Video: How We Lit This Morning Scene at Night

Hello, guten Tag, and welcome to another cinematography breakdown. Today's setup was rather simple, but very effective.
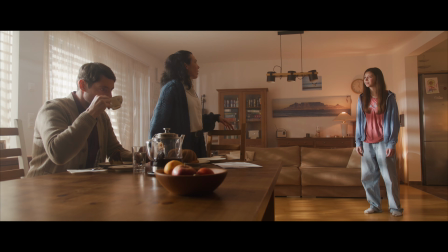(0:06)
The scene I'm going to dissect today was for a short film we shot earlier this year, and the scene took place in the late morning, early noon. Unfortunately, due to scheduling, we had to shoot this at night.
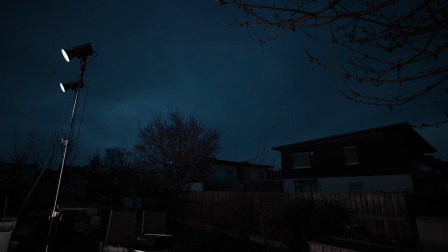(0:18)
So as you can see here in the behind the scenes, there's hardly any light anymore, so we had to bring in our own light to make it look like this.
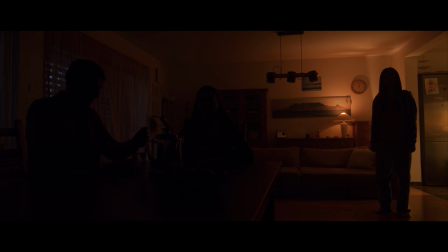(0:25)
And once we turn off our key lights, you can see that there's hardly any light in the scene whatsoever. So in this video I'm going to show you what equipment we used, how we lit this scene. I'm also going to turn all the lights on one by one so you can see what each light does on its own, and then hopefully afterwards you can light a night to day scene yourself. As I've already mentioned in the beginning, this was for a family drama short film where I was the director of photography.
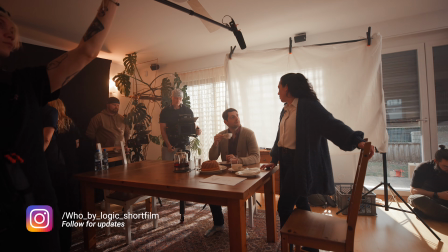(0:51)
And I will link their Instagram account down in the description, so if you're interested,
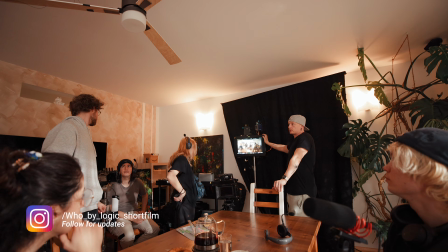(0:55)
you can follow them and then you'll get all the updates once the film is actually being released. In this scene there was a lot of tension, so here we didn't really want to have everything high-key commercial lighting,
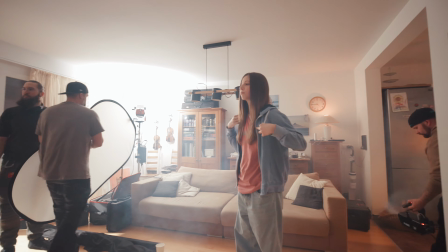(1:06)
but a little bit more on the dramatic side and also a little bit moody, so this is why we also introduced a lot of haze.
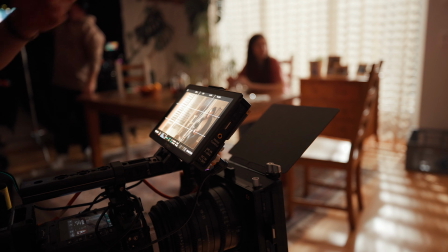(1:12)
We filmed this entire short film on the Red Komodo X with the Sigma 18-35 as well as some Zeiss CP3 Cine primes. The scene we were filming here was a wide shot because I had to get both parents as well as their daughter in the shot.
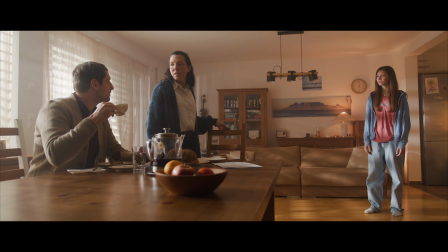(1:25)
And this didn't give us the luxury to just zoom in closer and set up our own lights inside of the room, because we basically had the entire living room in frame. The very first thing we did is we set up some lights in the background to make the background a little bit more interesting
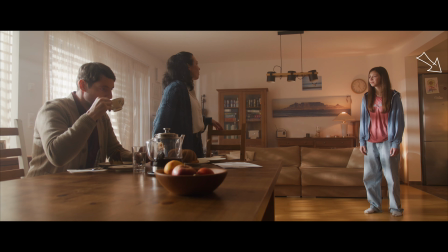(1:40)
and also to get a bit of color contrast and to set apart our actors from the background, because again we couldn't really put any big lights inside of the room, so we wanted to give a little bit of level to the background as well. We set up one of our pocket lights inside of the practical lamp in the background, and we didn't really want to use the practical lamp itself because we wouldn't be able to control it.
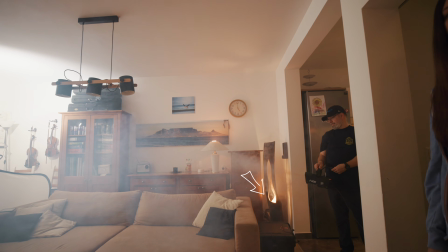(2:03)
Then we also set up another of our pocket lights inside of the decoration in the corner, just again to bring some level into this dark corner.
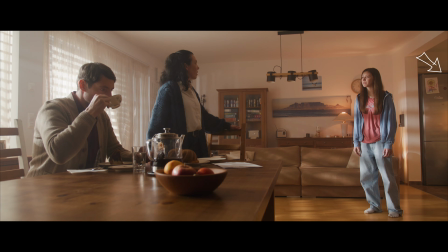(2:11)
And then we also set up a third light inside the kitchen to bring up the level in the background even further,
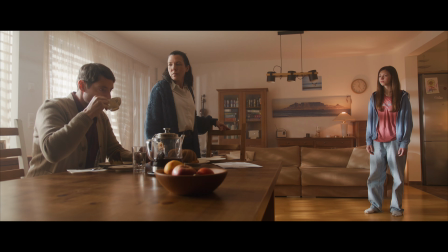(2:17)
because otherwise we would have a really dark spot in the kitchen corner. Once we set up all these pocket lights, we actually turned on the camera and we exposed for the scene,
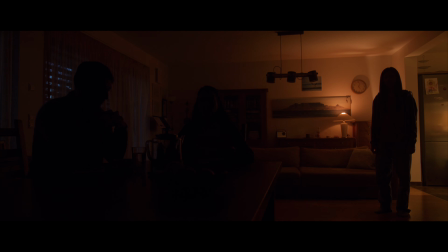(2:27)
factoring in the light that was coming in from the outside and exposing for the lights that we just set up. And as you can see here, there wasn't really much light in this room at all. Now it's time to bring in our key light. And as I've already mentioned, this was rather simple due to the circumstances we had in the room.
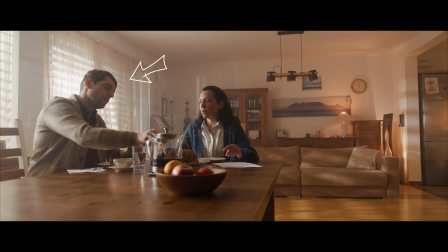(2:43)
In this living room, we had electrical window frames that we could adjust to our liking, as well as a really nice big soft curtain. So we were able to set up the blinds not only in a way where we had control over our light spill and the direction of our light,
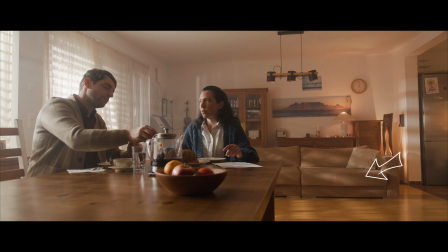(2:57)
but we could also create these nice dark and light patterns in the room to just create more depth and make the entire scene more interesting. The big curtain did two things for us. Number one, it worked as a diffusion frame, so we didn't really have to set up our own diffusion and we got a really nice and soft key light. Number two, since the curtain wasn't see-through, we were able to place our lights just outside of the window to give us more level and more flexibility without having them visibly in frame.
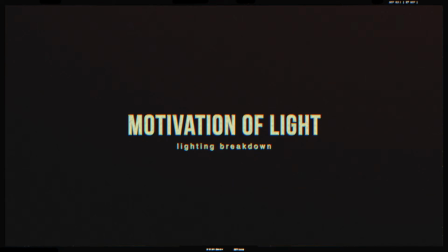(3:23)
Before we talk all the lights that we actually did set up, let's talk a little bit about light motivation.
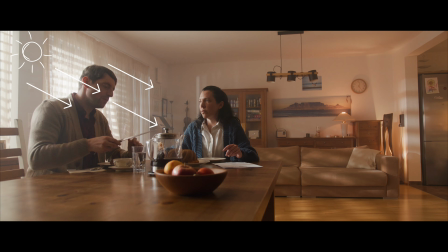(3:27)
And that one is pretty obvious because, like I said, we were shooting late morning to around noon, so obviously the source of light would be the sun. So when we were placing our lights, we were trying to mimic the look of the actual sun. Our first light was an Aperture 600D with an Aperture Fresnel lens,
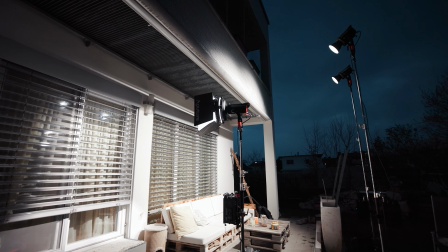(3:45)
and we placed it rather low so that you can actually see the light source in frame, but you couldn't really make out what it is.
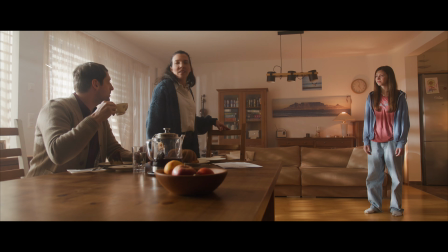(3:52)
And this now actually looks like it could be the sun that is just shining through the window in a late morning setting. And like I already said, we were shining it through the curtain to give us diffusion and also through the blinds so that we could actually get this nice morning look pattern.
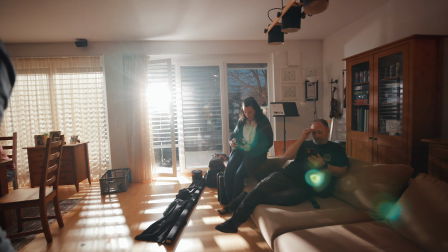(4:07)
And we placed this light in a way that it was acting as a key light for the daughter that was in the right side of the frame.
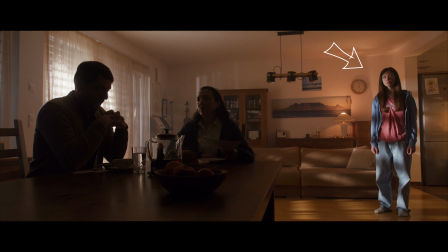(4:13)
But here you can obviously tell that we need a little bit more level and we need more exposure on the parents.
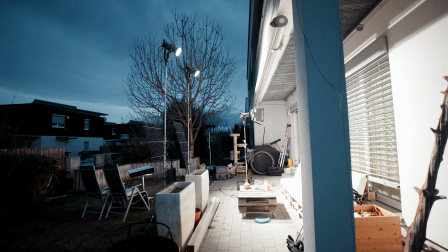(4:19)
And for this we set up two more Aperture 600Ds,
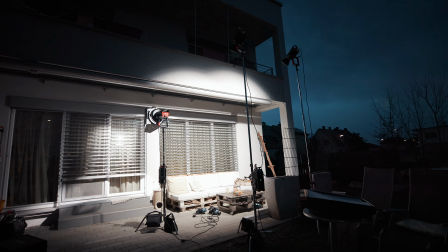(4:22)
and those we placed a lot higher so that we can see them through the window, because otherwise it would look like we have three suns.
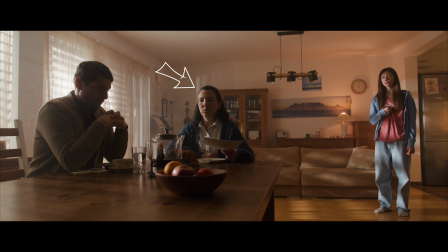(4:28)
One of the two we were pointing mostly towards the mother, and the other one we were pointing towards the father.
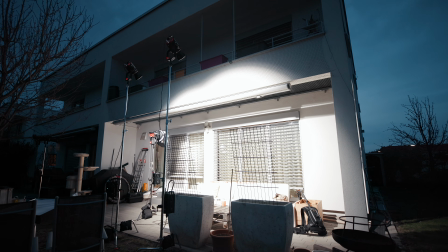(4:34)
And having those two lights set up at around a 45-degree angle behind our subjects,
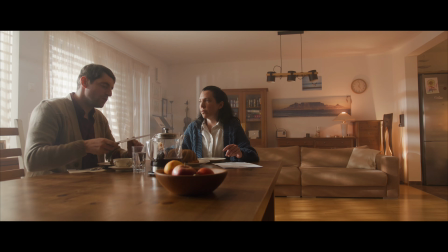(4:39)
that actually gave us a nice silhouette, and we were able to shoot shadow side to get this a little bit more dramatic look,
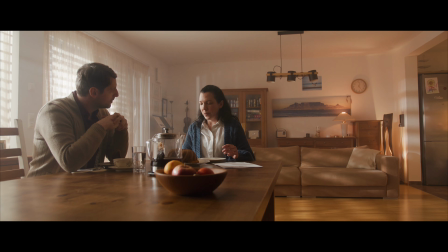(4:46)
also to create more depth and just still have enough level, because it was also bouncing off the table and off the entire room that I believe had white walls, so that we did get enough level from the other side to actually just make out the faces and not just look at silhouettes.
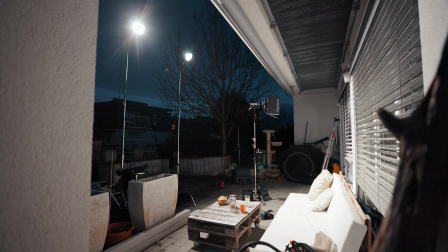(5:02)
And this is it. This is all the lights that we needed. 3 Aputure 600Ds.
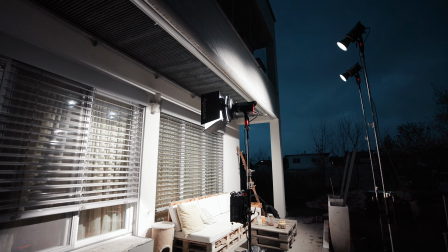(5:06)
One that was so low in frame that you could actually see it in frame and that it actually looked like the sun,
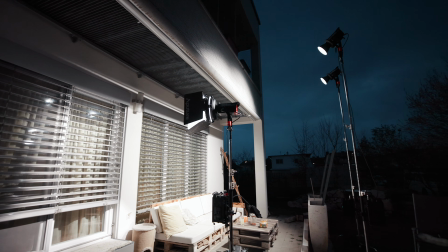(5:12)
with the Fresnel to just give us more output and also create a bigger light source. And then 2 Aputure 600Ds that were so high up that were just creating more level in the room and just giving us more power output.
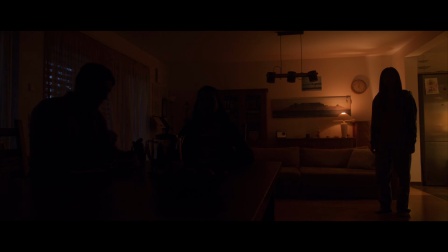(5:24)
Then our 3 pocket lights that we placed throughout the background to also give a little bit more level here, and they also acted as a contrast to our daylight balanced apertures, and we put them at around 3200 Kelvin to create some color contrast. So now that the scene is finished, I will show you what each individual light does. Here's the scene with just the practical lamps in the background.
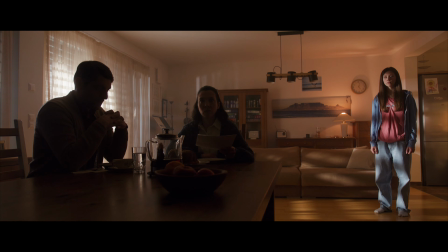(5:47)
Here's the scene with our first key light that was directed at the daughter. Here's the scene with our second key light pointing at the mother.
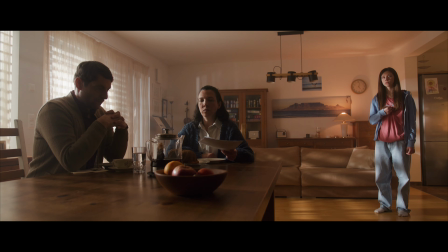(5:56)
And last but not least, here's our third Aputure 600D pointing at the father.
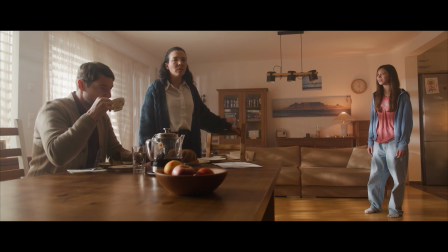(6:02)
Now add a little bit of haze to get this early morning feeling and also to soften up the light even further and spread it throughout the room. And then we have our night for day scene. So here you go. Rather simple setup, but really highly effective. And it shows you how much you can do with just a handful of lights and a curtain and blinds. I hope you liked this video, and if you did, then please give it a thumbs up because it really helps the channel grow. And if you want me to do more cinematography and lighting breakdowns of this short film as well as other projects, then let me know down in the comments below. Subscribe for more and activate the notification bell to not miss those videos, and I hope to see you on the next one.